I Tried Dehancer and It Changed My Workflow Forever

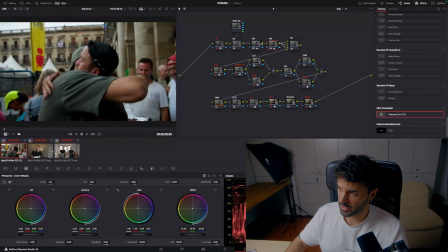4:13 I've already corrected the exposure and the white balance.
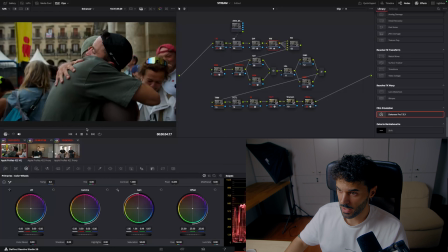4:17 Let's find a hero shot, which I think for this one is going to be this one. And let's see if we can jump right into Dehancer. Contrast, I feel like that's good.
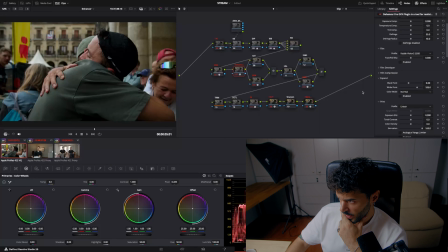4:30 Let's jump right into Dehancer, right? Let's see, in this shot, what I would like to do is, first of all, I'll normally go to my last node, which is a DCTL that I like to use.
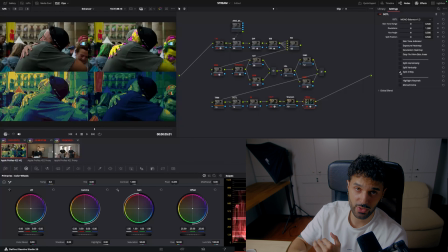4:44 I like to split it 4 ways. This way I can see exactly if my skin tones are correct, if my exposure is correct, and if my saturation is correct as well. And what I see here is that it's missing some saturation, which I'm just gonna put it right here.
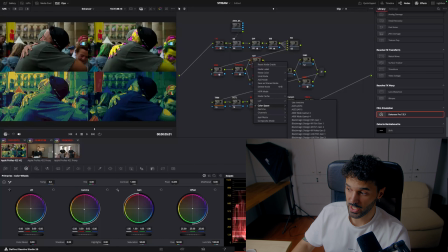4:59 What I do in the saturation is that I change the color space to HSV, kill the channels 1 and 3, and then just use the green channel to control the saturation. And I'm gonna take away some saturation from the gain and just put it in the gamma.
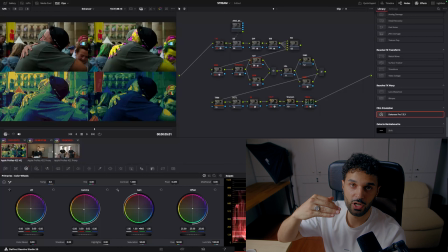5:18 The reason why I do this is that I don't want so much saturation on the highlights, because I want them to be as neutral as possible. So I think this is good for now. And then we're gonna give some density as well. By the way, if you want to use the DCTL that I'm using is mononodes.
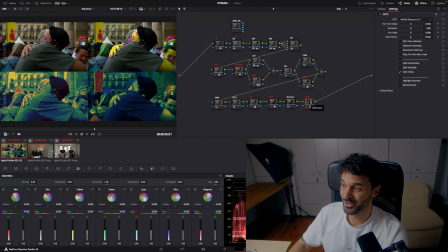5:36 And you can find it on the website of the mononodes website. I'll leave it in the description below. I feel like the skin tones are a little bit magenta and I want to turn them a little bit greenish. So I'm gonna go here in the balance, just pull this down just a tiny bit, and then like that.
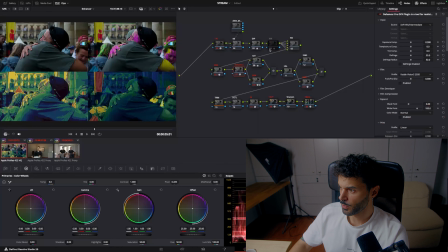5:54 Okay, next position is all right. So let's go to Dehancer, right?
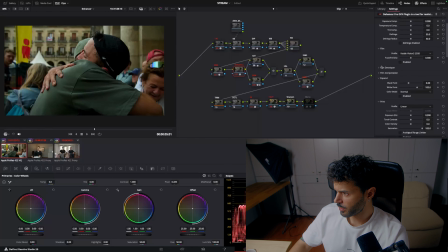6:01 So here what we're gonna do in Dehancer, we're gonna start with Film Developer and try to see if a little bit of color boost, maybe like that. Instead of using the slider in the middle, I like to just control it over here, because this way I have way more control over the tool that I'm using.
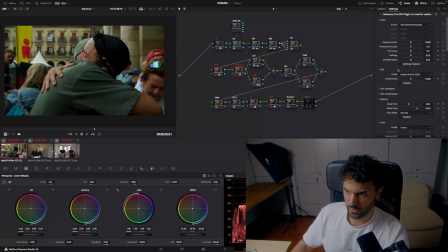6:18 I think this is all right. Contrast, I'm gonna do it here if I need to. As of right now, I feel like this image is very contrasty as it is, so I'm not gonna do anything. So let's see. What I like to do is give it a little bit of film compression.
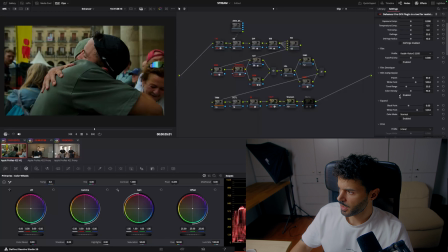6:33 What is this going to do? You can see it right here. And it's taking away those highlights and just bring them down. So this will be the way that in analog film will be, the highlights will be controlled. So the roll off on the highlights are always way better in analog, in my opinion, because it just comes out like this,
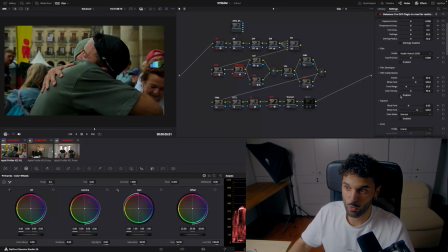6:51 and you don't have a peak on the, so you don't peak or you don't clip on the highlights in analog. So this tries to mimic that. In this case, I'm just gonna take a little bit of the impact and tonal range.
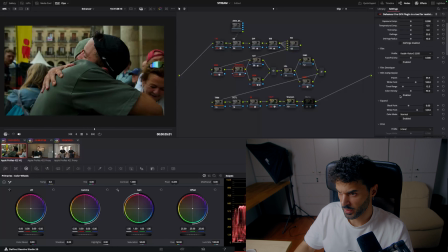7:03 So we still have the highlights a little bit high. And we're gonna disable and enable, and you can see just a little bit of the difference. Then I'm gonna leave expand, and because the only thing that the expand tool does is that you can control your black points and your white points very well.
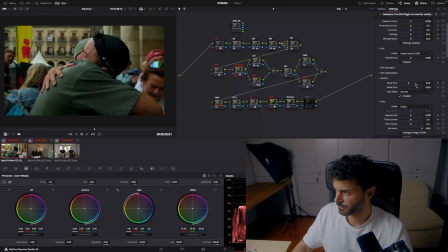7:21 And if you move them around, you can pull them up or pull them down, like so. If you want to use this tool, I normally use it to give the black point, just turn the black points a little bit higher.
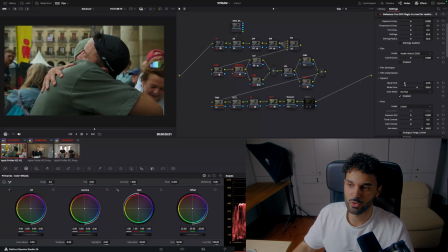7:35 So just in case my shadows are clipping or something like that, I'll leave it on a little bit higher. In this way you have the milky kind of like shadows that you can get in analog. In this case, well, actually I think I'm gonna use it. I'm just gonna bring it up just a tiny bit.
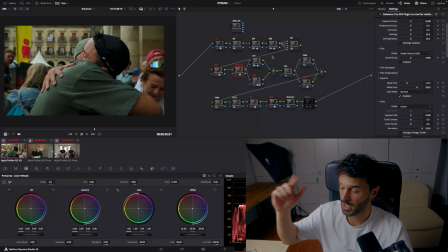7:55 The only reason why I was not gonna use it is because I'm gonna control it in contrast in the node before, but let's use it. Let's see how it goes. Now, prints, I'm not going to use it because, as I told you, I'm going to use it afterwards.
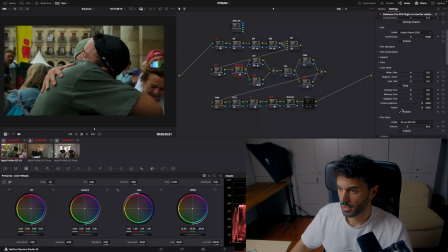8:10 And let's see, color head. Here I think I'm going to turn the highlights a little bit bluish. You go too much and then just go back.
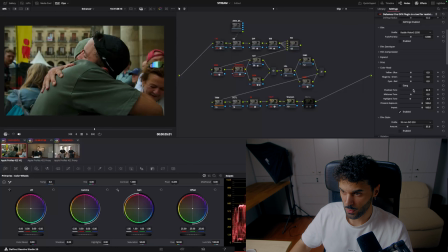8:22 I use the sliders here. And then the shadows towards the yellow. A little bit, so it's a little bit warmer. I think I want the shot to be a little bit greener, and cyan as well.
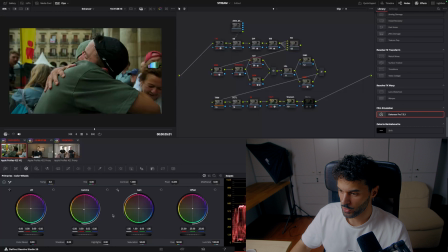8:36 I like the yellow, I like how it is. I'll give it a little bit more saturation though. I feel like it's missing. And inside of the density, I will give it a little bit more in the inside of the skin tones and the reds as well.
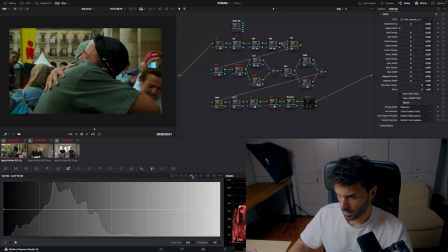8:54 What I like to do here in this node is to just come here to your luminance versus saturation and just bring that down, roll off like that. This way I prevent the highest of highlights to be too saturated and they just look like they should.
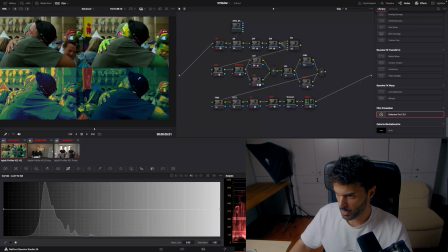9:12 Do a little bit more. I want to control it very well, so but we have space here to be able to expand the saturation.
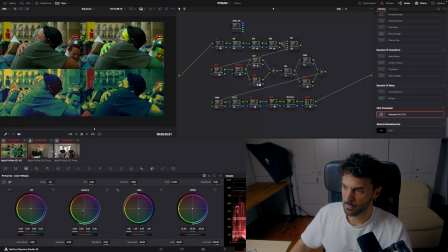9:18 I'm just gonna do a tiny bit more. I think up to there. I never like to leave it too orangey. That means that it's kind of clipping, or it's going to begin to clip.
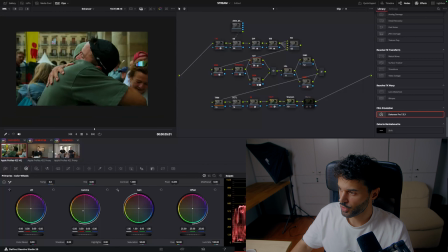9:29 But this looks good. Looking alright. What I should have done from the beginning is apply the Kodak 2383, because it is going to give me a little bit of the saturation. So I'm going to pull this back.
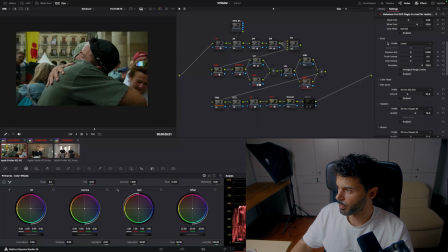9:44 I'm going to come here. I'm going to go to print. And let's see. Fuji. I think Kodak, because here it really asks for that really warm tone.
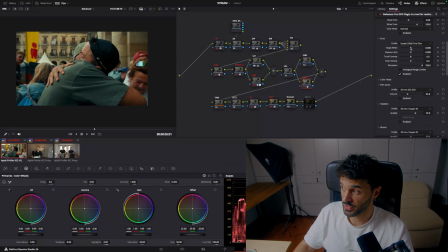10:02 And here inside of print film anyway, what you can do is target your white and bring it towards the blues or the yellows in this case. So what this mimics is, inside of DaVinci Resolve you have the LUTs to
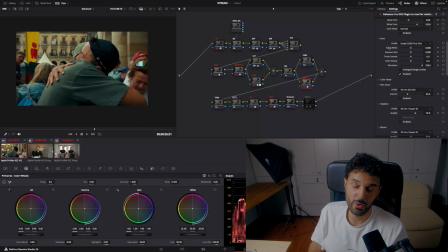10:17 that basically mimics the Kodak 2383 look, and you have three separate LUTs.
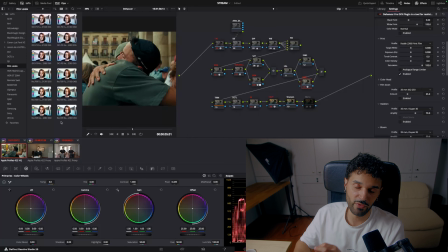10:23 You have the neutral, then the D55 and D65. That's what you got.
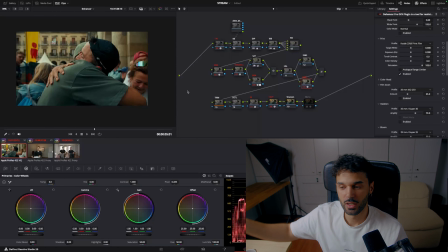10:28 And this basically means that you have either a cooler tone or a warmer tone. In this case, we want the warmer tone, so you're gonna leave it as it is.
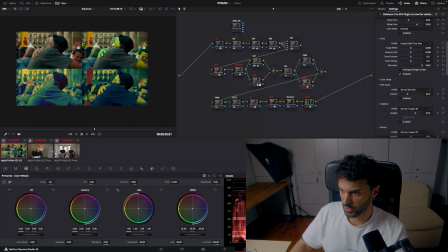10:39 Yeah, you're gonna leave it as it is. It looks good. And as you can see, it gave us a lot of saturation, so we didn't need to put saturation there. I think this looks good. I'm not gonna move it any further. The perfect way to do your grading is try to do it as little as possible.
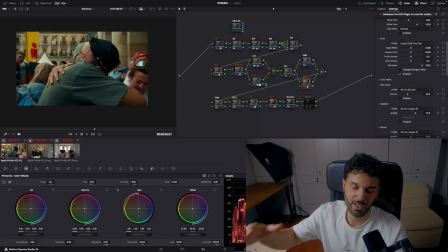10:59 So this way nothing breaks and you know where everything is in case you need to come back and then change things. What I'm gonna do is here in the DCTL, always leave this space for DCTL, which is DCTL from Kazi.
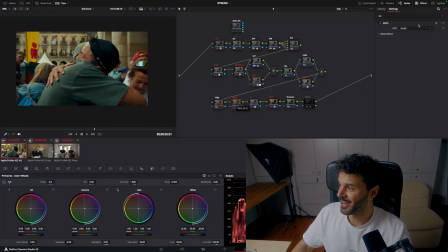11:16 Kazi is a colorist that is very well established in YouTube. And this is one of his tools, which is the QT color compressor, which I like to use to compress colors behind the subject in case I need that split tone effect.
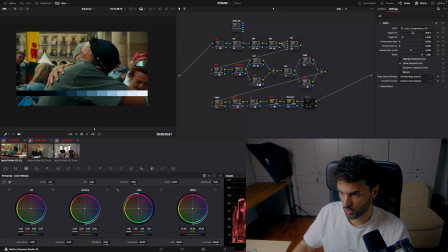11:31 So what I'm gonna do is choose a blue-ish tone, turn that compression here all the way, and then cut it to about there.
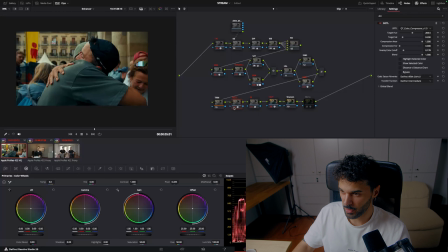11:47 What we're doing, just turn, you see this green, just turn a little bit bluish, and then you feel like more of that separation going on. So finally, in the effects, you can now have fun and then just use any effects that Dehancer has to offer.
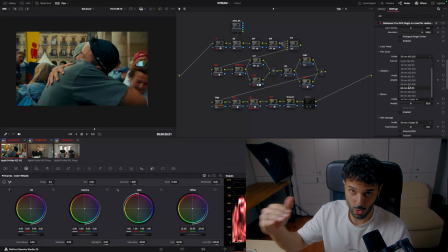11:59 In this case, I'm going to use a little bit of grain because I really like the grain that it offers inside of Dehancer, because it offers the 8mm 16, 35, and 65, which is real grain that was scanned and then used inside of Dehancer.
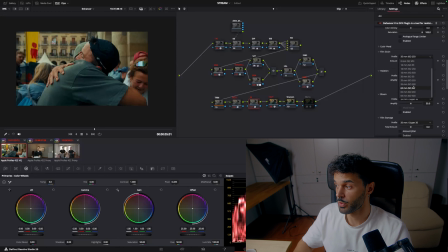12:14 And you have the various ISO. You have 50, 250, and 500. In this case, I want 50 because I don't want it to be too strong.
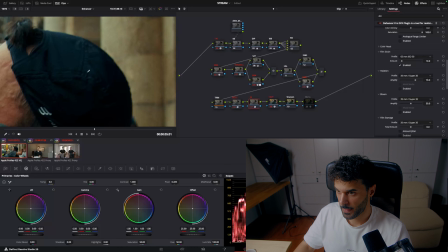12:25 And you can see right there, it's already looking very good.